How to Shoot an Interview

Hey gang, Chase here, and today we're going to be discussing interviews. Now, interviews are one of the most common types of shoots that you'll be asked to do, but nailing them isn't always easy, so we've come up with 7 simple steps that will help keep your interview shoot running smoothly. There are several things you should consider when assessing the environment so that you can make the most of it.
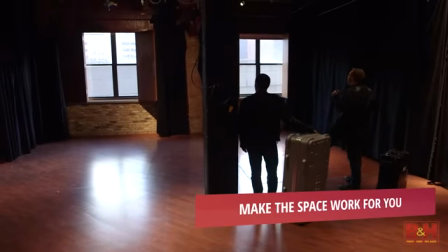25s
First, does the space even fit the look and feel of your piece? If you can, try to use surroundings to help you tell the story.
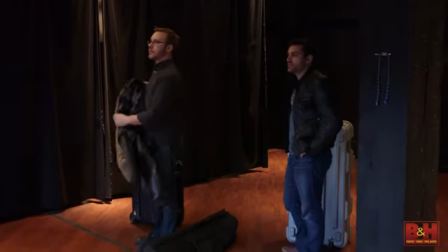32s
There are also some practical concerns to address. Does your location's look change at all?
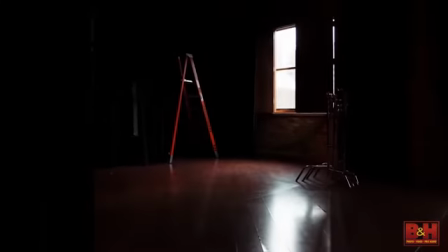37s
Things like sunlight coming through windows or clocks framed in your shot are things that are constantly changing and can cause continuity issues in your final piece.
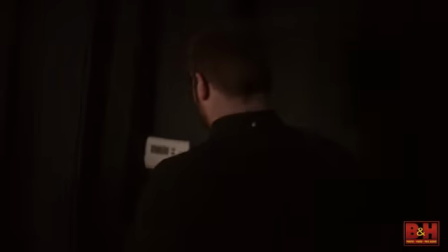46s
Distracting audio in the environment can also ruin an interview, so consider the ambient noise of the space that you're in. Things like an air conditioner turning on and off, loud traffic outside, or even a plane passing overhead are things that can dominate a soundbite or ruin an edit between 2 clips.
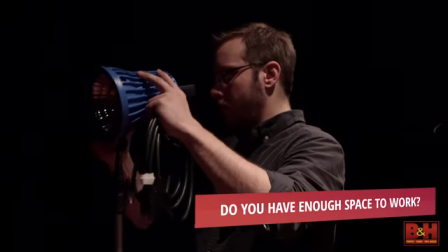63s
Next, consider if you have enough floor space to work properly. Keep in mind that you'll be packing cameras, lights, crew, and your subject into the location.
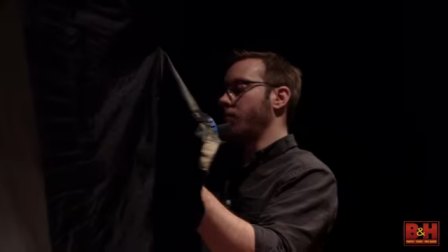71s
Do you have enough room to separate your subject from the background that they're in front of? Can the height of the ceilings accommodate your lights? All important things to consider. Investigating the power situation is very important. Ensure that there are sufficient outlets to run your equipment from.
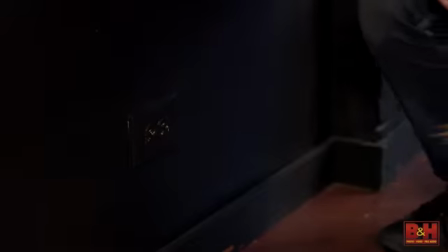87s
I always like to have stingers so that I can reach outlets in a different area, and power strips and triple taps so that I can multiply the outlets that I have.
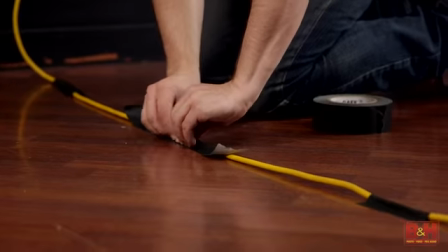95s
Just remember to tape the cables to the ground so that no one trips over them. Also, be aware of the building's circuitry.
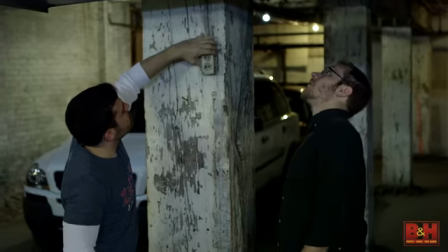102s
Other buildings, for example, may not be well suited for the amount of power that studio lights draw, and you could blow a circuit.
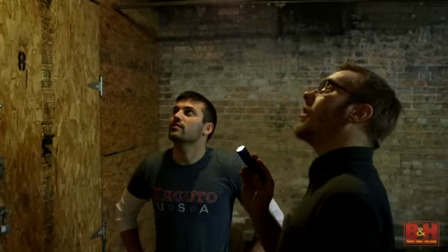109s
Blowing a circuit is always something to keep in mind, so try to have an idea of where you can find that fuse box should you need to get to it. So, for the purposes of this video, we'll be shooting in a studio, which has everything we need for a proper interview, and will help us illustrate the remaining steps a little better. Once you have your space, the next step is to compose your main shot.
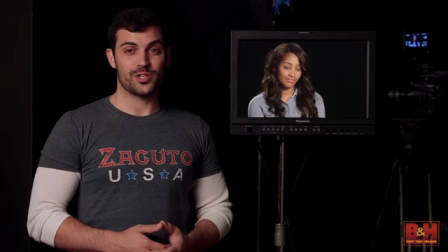132s
Now, there are a million different ways to compose your shot, way too many to cover in a short video.
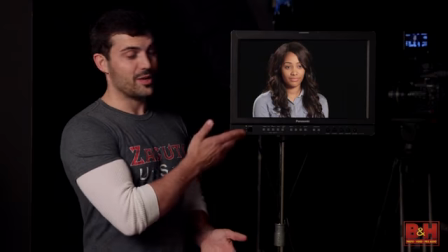137s
So let's take a look at the shot we're setting up here and discuss our approach.
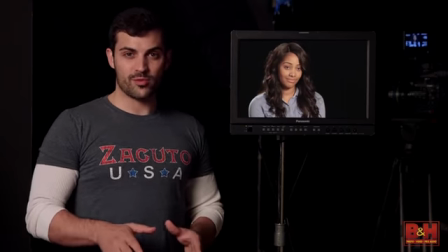140s
Now, whether we're wider to reveal more background or in tight to capture an intimate moment,
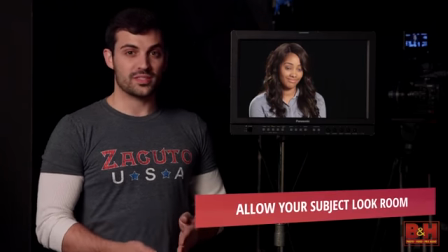146s
we always want to frame the subject to the opposite side that they're looking.
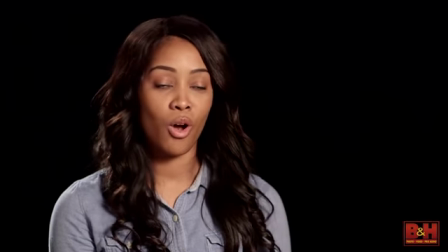150s
Here you can see the subject is framed left with look room to the right to establish the subject's eye line.
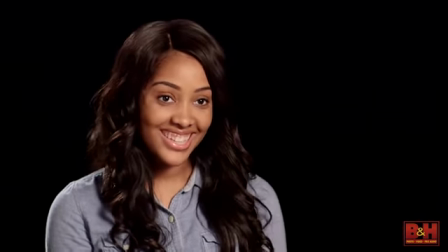156s
Try to have your interviewer sit right next to the camera. This keeps your subject looking just off to the side.
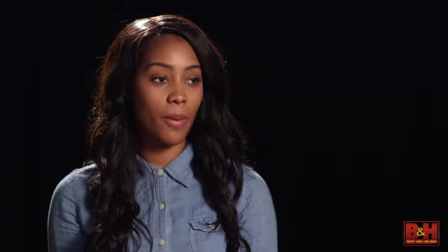163s
Too far to the side can look awkward.
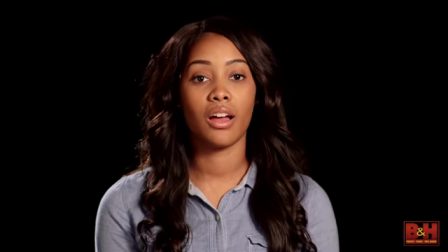165s
Another option would be to have the subject look directly into the camera, which can help immerse the viewer and give the impression that the subject is speaking directly to them.
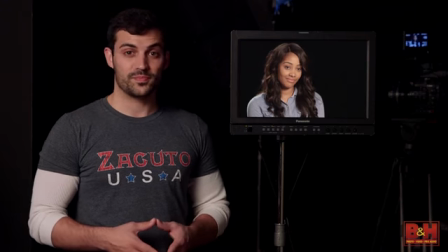173s
In this situation, we would place our subject in the center of the frame. We've set the camera height at eye level because it's a good neutral base.
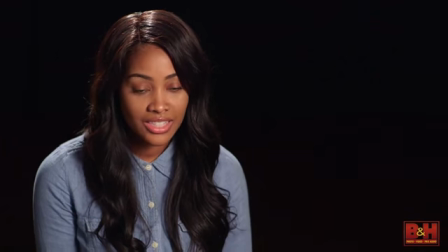182s
You could shoot down on the subject to help hide a double chin, or use that angle creatively to make them appear weak or small.
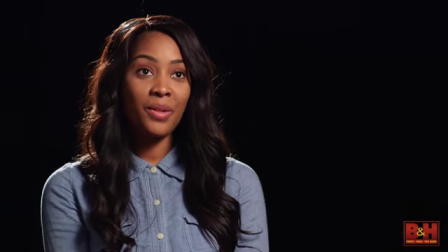189s
You could shoot up at a subject to hide a shiny bald spot, or use that creatively to portray them as powerful or domineering.
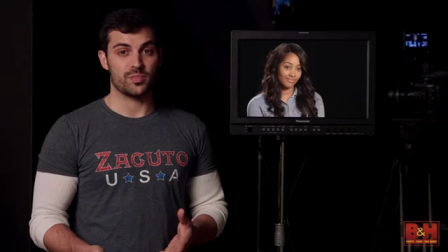197s
Next, we compose the shot so that the background works for us and is pleasing. It's just a plain black background with no extraneous light on it.
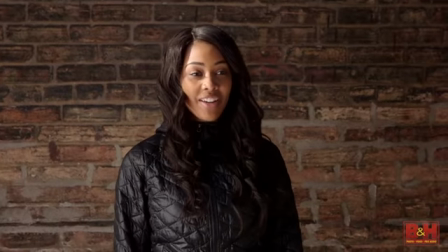204s
If you have a background that's distracting and competes with your subject,
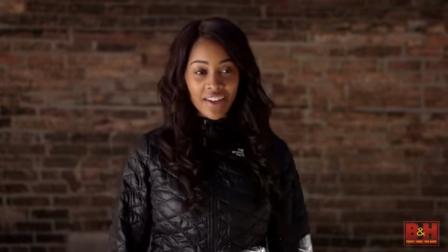208s
you may want to pull the subject further away from it to create more depth, throwing it out of focus.
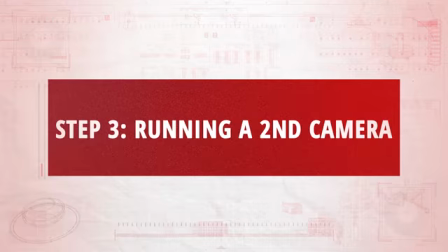213s
This same rule can be applied to an extra camera angle. Running a second camera during an interview can be extremely helpful later in the edit room.
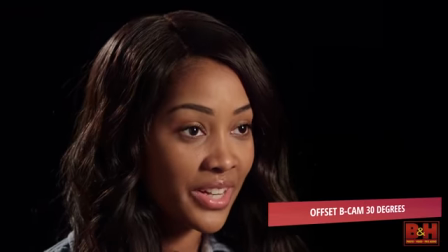222s
A good rule of thumb that I use is to offset my B camera about 30 degrees from my main angle to make the cuts between the two feel seamless.
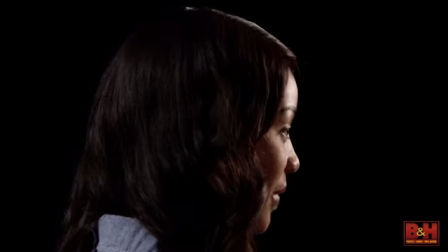231s
But going as far to the side as a profile can still be effective. Ensure that both your camera settings are matched up and you're all good to go.
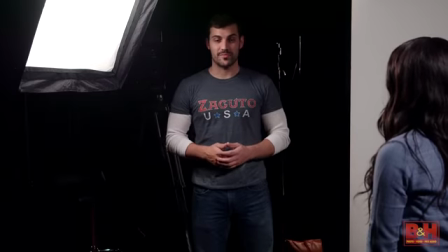241s
The standard approach to lighting interviews is known as 3-point lighting. It's by no means the only way to light an interview, but it's a great place to begin. 3-point lighting, as the name suggests, consists of 3 points of light.
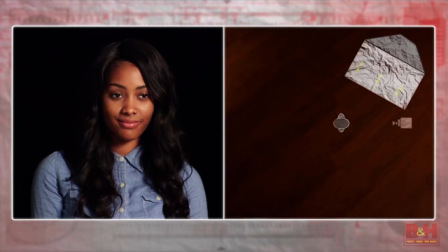253s
You have the key light, which is your main source of illumination.
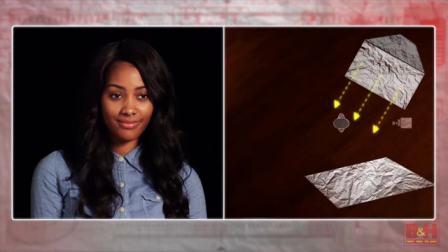256s
You have the fill, which controls the contrast on your subject by filling in the shadows created by the key. As you can see, the fill doesn't always have to be a light. It could be something that bounces light. And lastly, the backlight, or edge light, helps separate your subject from the background. There are a variety of tools you can use that can help you shape and model these lights.
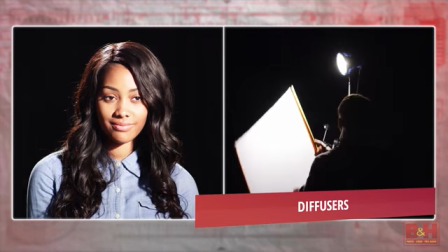278s
Softboxes, silks, and pieces of diffusion can be added to a light to spread and soften the beam. These are very common go-to for key lights in interviews because they create a softer look on the face.
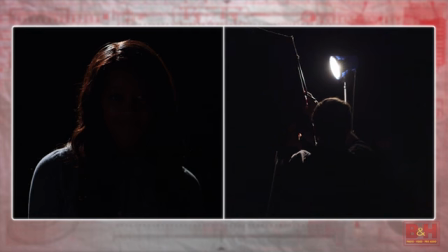290s
Flags or cutters allow us to block the light off of certain areas. Great for cutting excess light off the background, for example. Most bounce boards actually have a black side as well, which can be used for negative fill. Let's say you're in a very bright room that's bouncing light everywhere. Use some negative fill to control it. Nets are cloth scrims that reduce the intensity of a source without diffusing it.
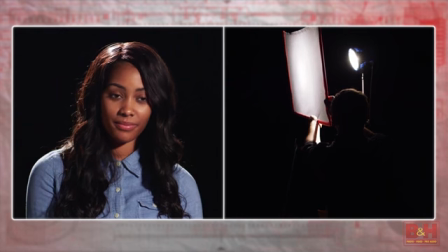312s
Very helpful if you can't move your light any further back, but you need to weaken its intensity. And of course, there's all manner of color gels to help color correct to the look you're going for.
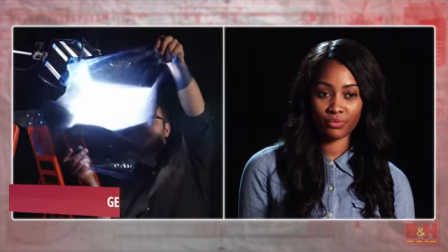322s
Sometimes I like to put a little bit of blue on my edge light just to make a little difference in the lighting. And finally, there are reflectors and bounce boards, which can be very useful as subtle fill, like we're using here. When conducting interviews, there are 3 types of mics that you typically see.
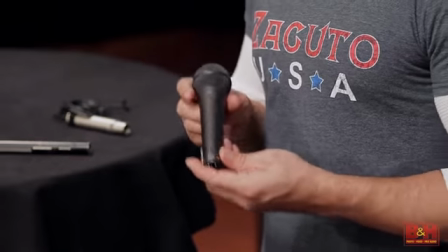339s
The first is the dynamic or stick mic, which is usually found in newscasts and man-on-the-street type interviews.
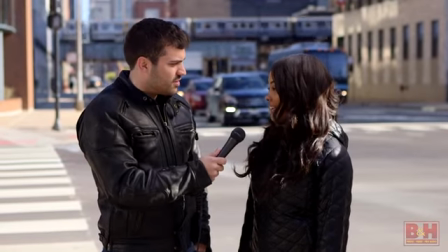346s
These mics are useful because they're very robust, and they have a cardioid pickup pattern, which picks up sound primarily in the front and reduces ambient noise pollution that may be happening around it. But you rarely see them used in seated formal interviews. It's much more common to see a lavalier or lapel mic on set.
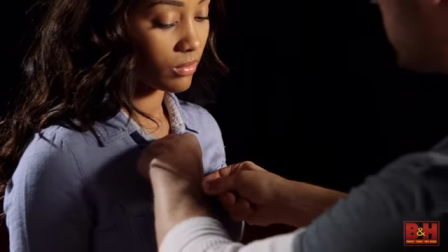364s
These are great because they can be clipped onto the subject and hidden fairly easily.
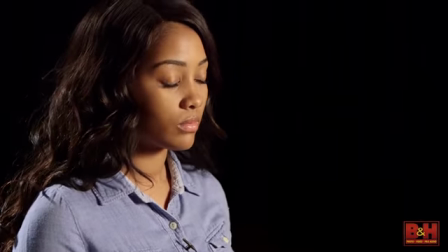369s
Here we have a wired one, but they can be wireless, which is very convenient if you're doing a lot of moving around. These mics typically have an omnidirectional pickup pattern, which means they pick up sounds from all around. And since they're clipped to the subject's clothing, you're more likely to pick up a clean signal from their voice with very little ambience.
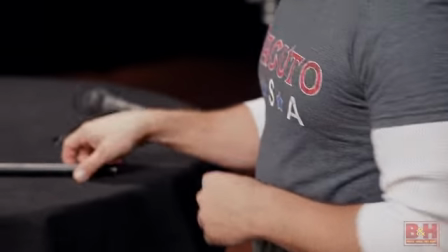386s
And lastly is the shotgun mic or boom mic. These are another great choice for interviews because they have a cardioid or sometimes even a hypercardioid pickup pattern, which means that they're very sensitive at the front of the mic, but won't pick up much else.
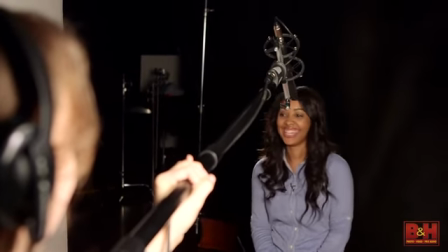401s
Just be sure to aim the mic at your subject's mouth. One great strategy is to split your audio channels between a lav and a shotgun. That way you can get a stereo signal, but if one mic fails, you're still covered. Alright, now this step is short and sweet, but it's a step that's overlooked by many filmmakers today. Do a sound and picture test. That should always be the last thing that you do before you actually start rolling your interview.
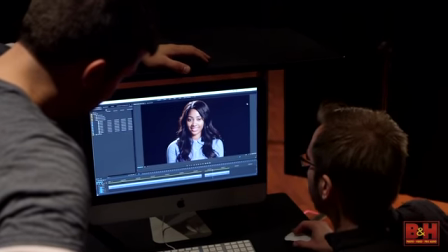426s
If you record 30 seconds of video and 30 seconds of audio, you can play them back and make sure that there's no issues with your equipment.
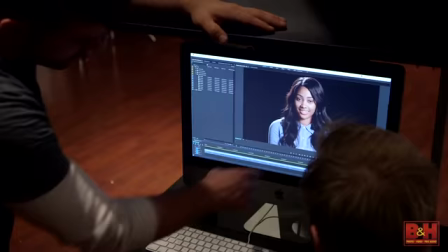434s
Also, you might catch something. Sometimes things like water bottles, C-stands, shadows, or boom mics can appear in your shot, and you never know it until you pull it onto your computer and take a closer look. The importance of this step cannot be overstated, because an interviewee must not only give engaging answers, they have to be worded in a way that is conducive to your piece.
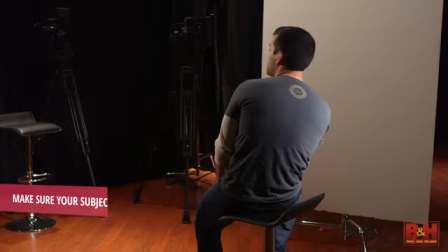455s
So, the first step is to make sure that your subject is comfortable and relaxed.
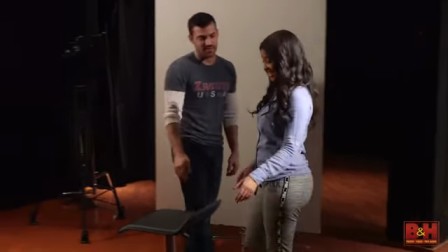460s
Have them arrive early for the interview and have a chat with them while the crew sets up. This will help you establish a rapport and put them at ease.
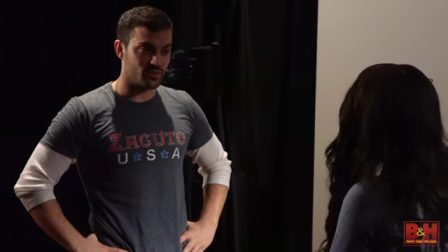468s
This next point may seem like a no-brainer, but know your subject. Do your research and prepare your questions in advance. Remember to be present during the interview because it's not about getting through all your questions, it's about listening to what your subject has to say and building off that.
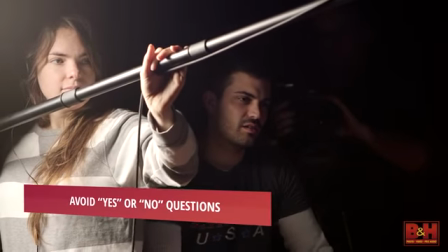484s
Make sure that you avoid asking yes or no questions. In fact, it's a good idea to ask your subject if they can repeat the question in their answer.
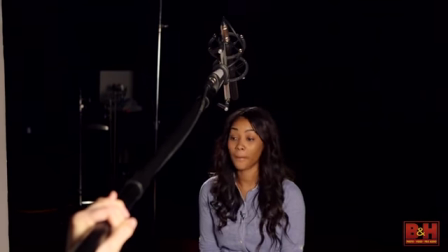492s
Trust me, this will save you when it comes time to edit. Also, allow some dead space in between their answers.